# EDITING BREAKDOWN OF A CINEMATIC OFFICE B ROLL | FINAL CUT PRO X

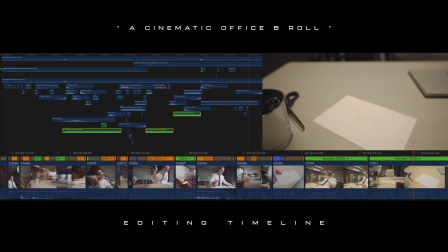(0:45) might want to avoid the highway. However, if you're not in a rush, you might want to be there.
If you've been here on the channel, then you probably have seen that video. I'm calling it a cinematic office B-roll, and it's currently one of my most popular B-roll sequences that I've made here on the channel.
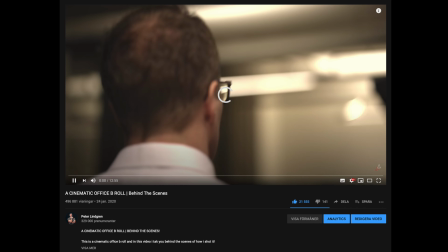(1:04)
And at the recording of this video, it has around 480,000 views, which is totally insane. I never thought it would get that many views because like we shot that video in like 4 hours,
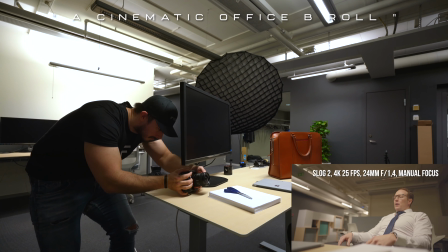(1:16)
and then I edited that video the day after, and then when I published it, I thought it was going to do well,
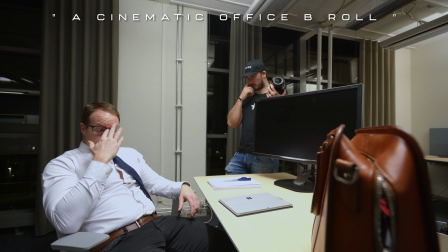(1:22)
but not this well. And since you guys enjoyed that B-roll sequence so much, I actually dug up the old archive files and thought that, you know what,
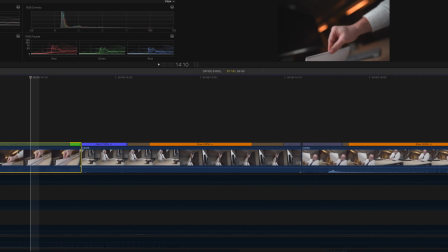(1:30)
why not do an editing breakdown of that entire sequence and show you all the different things that I did in that sequence so that you can apply that to your own work and maybe do something similar by yourself. And if this is your first time watching it, then you might want to consider hitting that subscribe button because, you know, that'd be appreciated. And I would suggest for you to get your favorite beverage of choice. I'm gonna use this to sip on when I feel a little bit tired, so that I can like, speed boost, and then we can just continue.
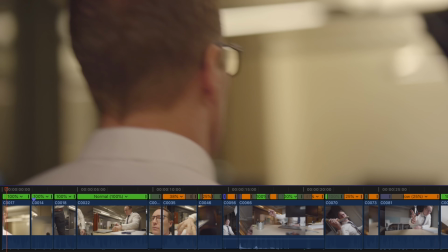(2:01)
But yeah, let's dive into the edit. So the first couple of clips in this sequence was shot with the 85mm and the
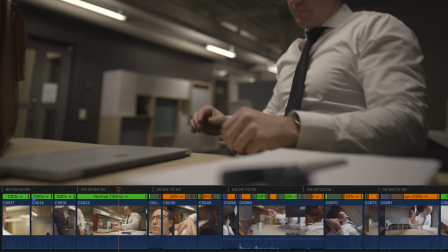(2:09)
24mm G Master lens, and I wanted it to be like a little bit of introduction to the character,
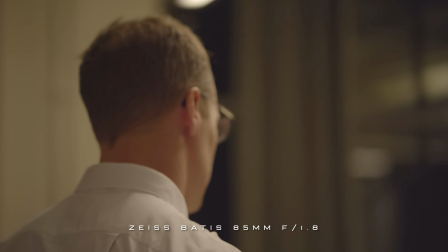(2:15)
and that is when I used the 85mm, and then I wanted to show off the environment that we were supposed to like have the entire sequence play out in, and that is when I used the 24mm. And I played it back at normal speed and wanted to feel as much like movie-like as I possibly could do and not have any kind of slow-mo or anything like that.
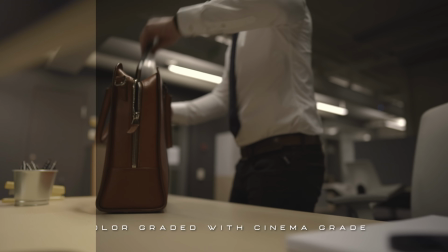(2:37)
And I also wanted to make the color grading feel very dull, very boring, and very like mundane, and make it feel like this is just a regular day, nothing fun is gonna happen, everything is just gray.
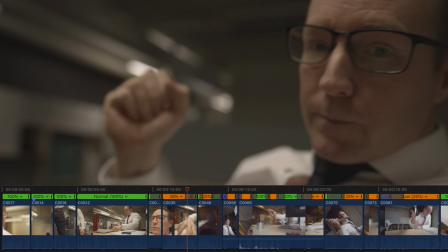(2:49)
And then the next clip, we jumped up to 100 FPS to be able to slow things down when we wanted to, and I actually used a couple of keyframes here as well so that I have the opportunity to make the movement of the hand a little bit more epic.
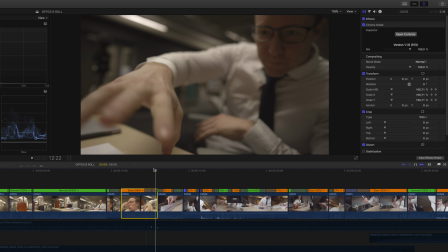(3:05)
So we started out at a scale that was 120%, and then as the hand is moving closer to the camera, as the speed is like increasing,
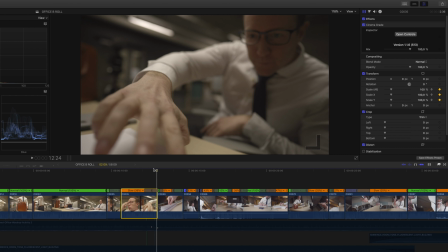(3:13)
that is also when I'm zooming out to give it like a slight feeling of a vertigo shot so that the hand is like moving closer to the
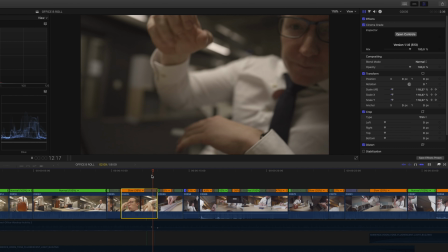(3:22)
camera than it actually was, basically.
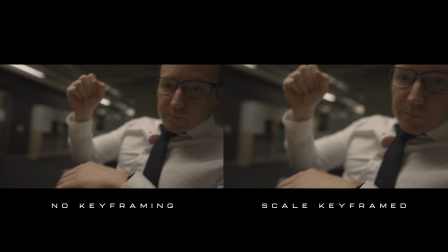(3:24)
And have the clips side by side, you can see that even though it's a subtle change, it does make a difference to the end result.
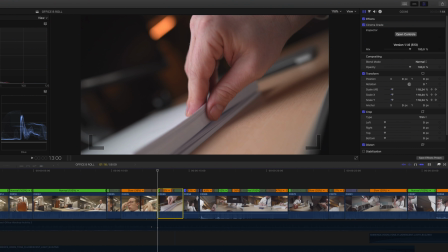(3:31)
And in the beginning of the next clip, I wanted to time the speed of the first clip. So I played the like beginning of this clip back at 100%, and then I slowed it down to 25%.
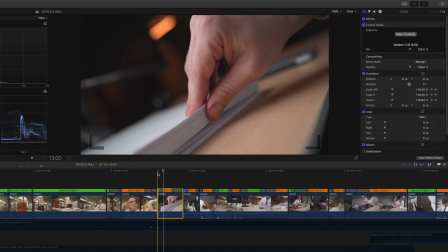(3:43)
And I also used keyframes in this clip as well, so that it starts out at 118, and then as the clip is going,
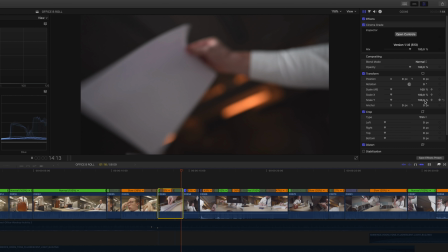(3:52)
it goes down to 100, so that it basically zooms out and gives us like another camera movement on top of the one that we filmed. I also used a whip pan transition that makes it look like everything is going out of focus, you're moving the camera upwards,
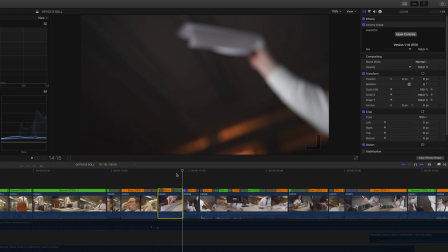(4:07)
and when you speed that up and time it with another clip that is doing the exact same movement, then it's gonna be an almost seamless transition. So looking at this frame by frame, you can see that here is going up,
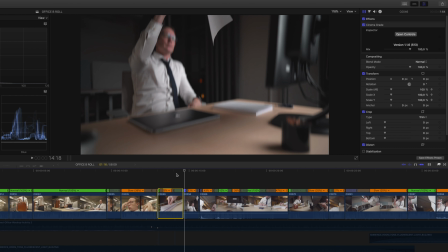(4:21)
and then bam, we're switching to the second angle that we wanted to use.
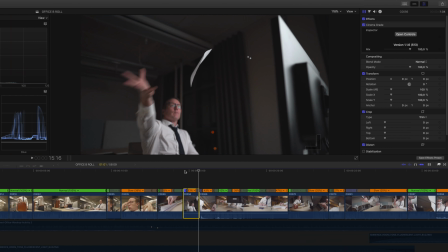(4:25)
And then in the beginning of this clip, I sped it up and then slowed it down while the paper was in the air to give it a more impactful feeling of that when he throws it up and then slams it down, it's gonna be feeling more like epic than it actually is.